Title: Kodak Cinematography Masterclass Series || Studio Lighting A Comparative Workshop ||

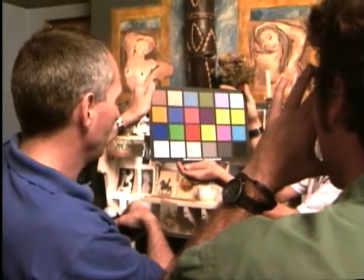[50:38]
8 2 dots. Okay. And 8. Okay.
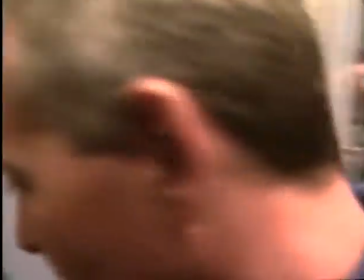[50:44]
So now you measure in EV this part of the door, Right.
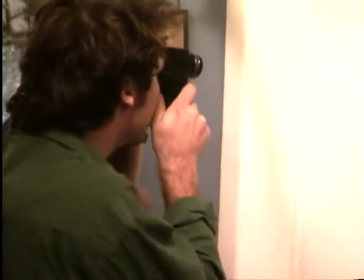[50:50]
And what do you say it is? So 2 dots. 8 dots?
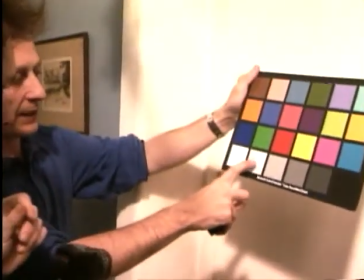[50:55]
So it will have, it will be like this and not like that. But you know that. Yeah.
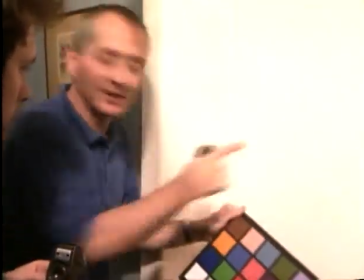[51:00]
Not this here. This in a pure
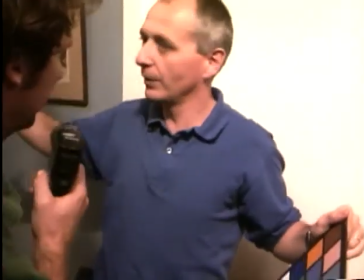[51:07]
theoretical exposure, which was 2.8, which is an amount of light to have 2.8 with this incident meter,
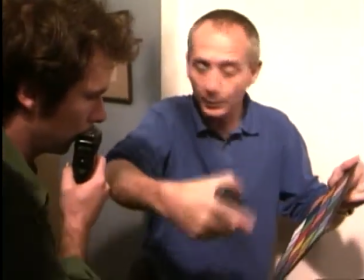[51:14]
or 2.8 if you were measuring on the 18% gray card.
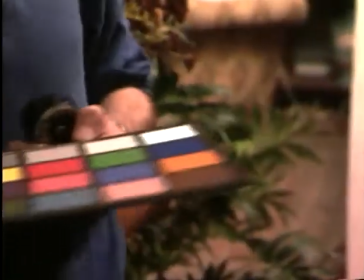[51:21]
Yeah. Of course, it depends on the printing, because perhaps you think that the face here is too dark, so you light everything and then it's going to be white.
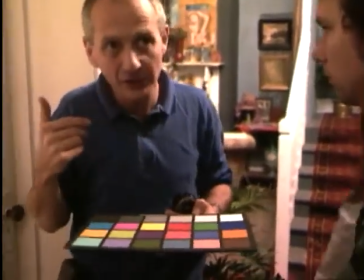[51:29]
This is another thing. But theoretically speaking, at this stage of your work,
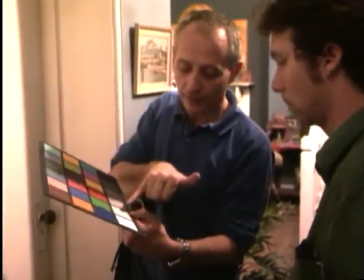[51:37]
you wanted to know how this door would look, and it would look like this, which is not white, overexposed, and so on.
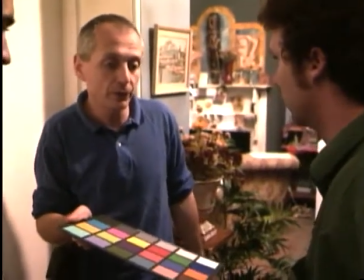[51:44]
And it is not. And the good, of course, the big mistake would be to close your your aperture,
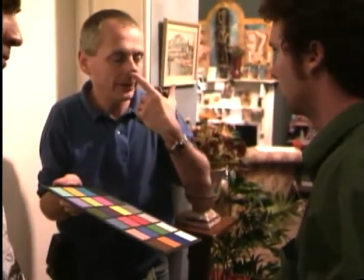[51:51]
as you more or less told me later before, because this is more or less white.
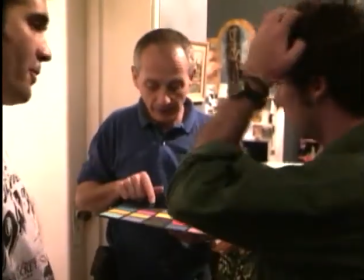[51:57]
You want it to be more or less white. You don't want it to be like this, unless this darkery and so on.
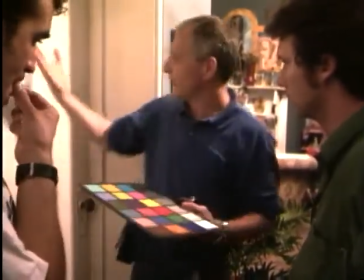[52:06]
But there's some light here, obviously.
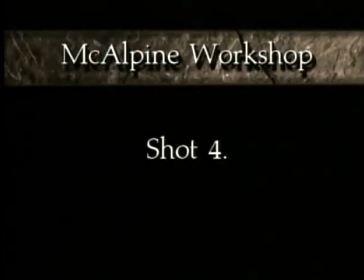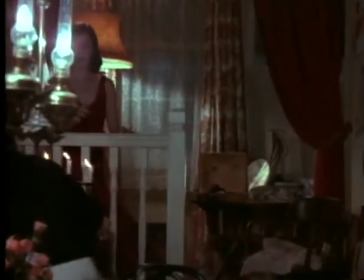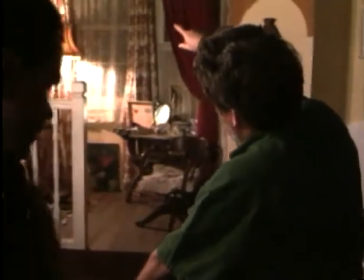[52:21]
We should put a top light, probably just one of the little inkies, hang down from the top of the set.
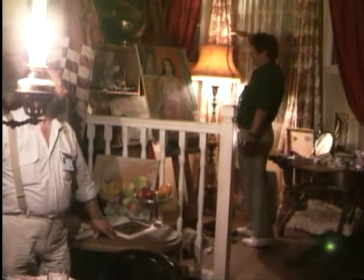[52:30]
In truth, if we want to get some
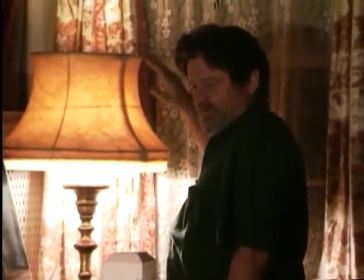[52:35]
effect from this, it will have a visually more interesting effect the higher we get that light.
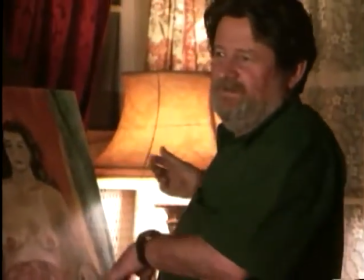[52:40]
If you put the light down here, it'll have minimal ridging effects, right?
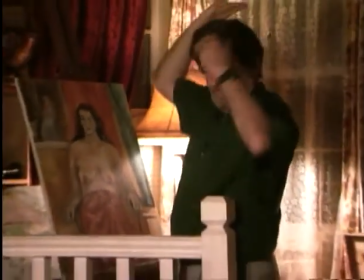[52:45]
If we put it up there a bit higher, it's going to be more of a hair light.
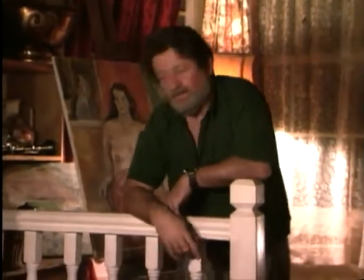[52:51]
It's easier to avoid Right. the flare of the camera.
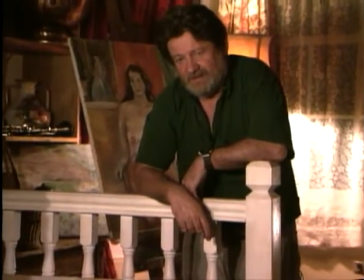[52:53]
And in truth, it's got to be pretty subtle, because it is a light that is a lie.
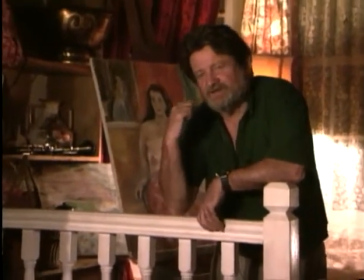[53:00]
I mean, it's a light where we're partially excusing by this source, but if it was strong enough, it would be obvious it wasn't this source and give away a false light source.
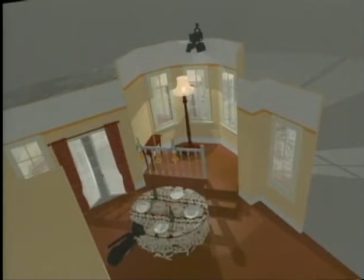[53:14]
In addition to the inky and practical in the bay window, Don added an unexplained source, created by an inky bounced off foam.
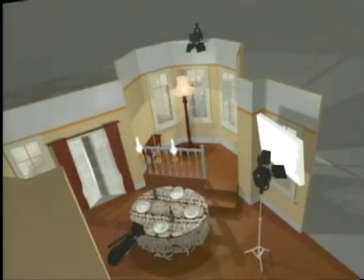[53:22]
The light coming from the dining table practical was again supplemented by the overhanging 2K soft light.
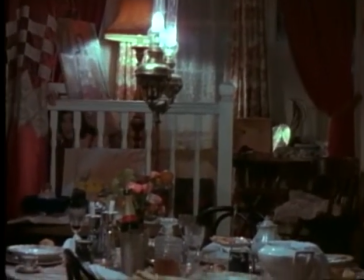[53:29]
For Don's fourth and final shot of the sequence, the camera returns to the table.
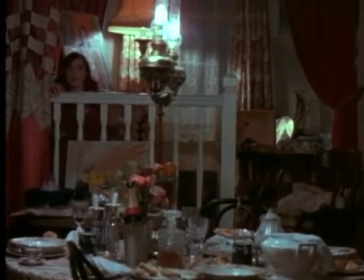[53:34]
The overhanging practical is again dulled with candle carbon to reduce flare.
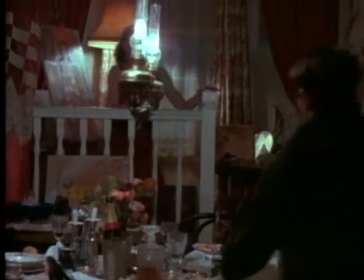[53:39]
It highlights the actor as he approaches the table.
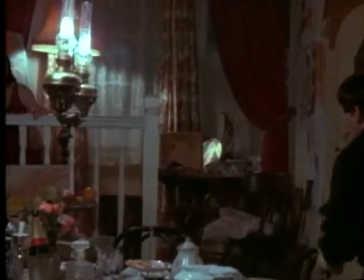[53:43]
Subtle highlights on the hair and shoulders of the actress are provided by the inky placed above the lampshade in the bay window.
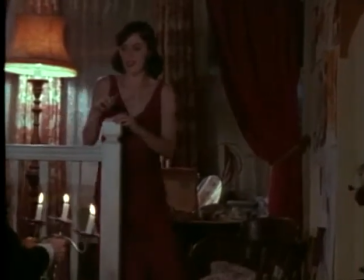[53:52]
When the couple finally meet, the low level of the fill light allows the actors to be lit by the intimate glow of the candles.
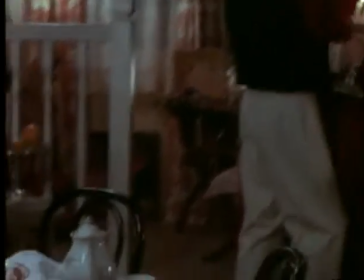[54:01]
Finally, in the resolution of the sequence, the camera returns to the table, lit by the practical and overhead soft light.
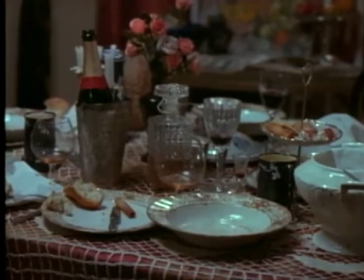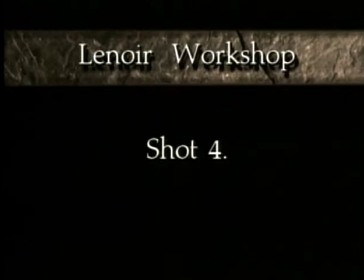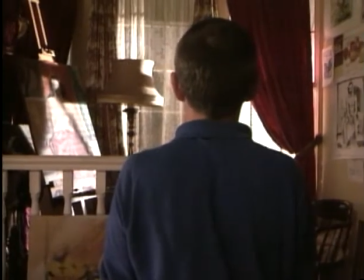[54:19]
I'm wondering with this painting, because it looks like daytime on the paintings because of the sky.
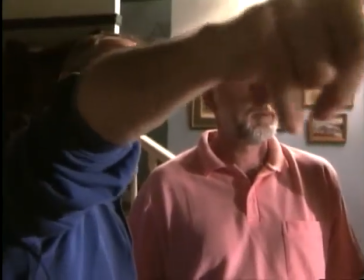[54:27]
Probably we will need the 255, which is already here on the window,
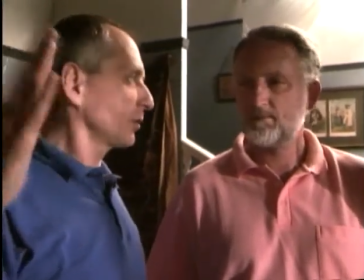[54:31]
to have it perhaps more in reflection on a whiteboard, because it will just go.
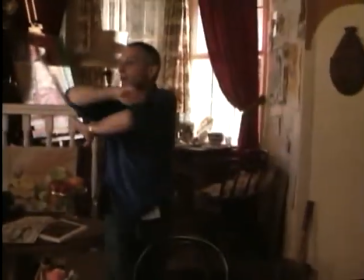[54:38]
The idea with this is not to go everywhere on the set, but just here when they will be there.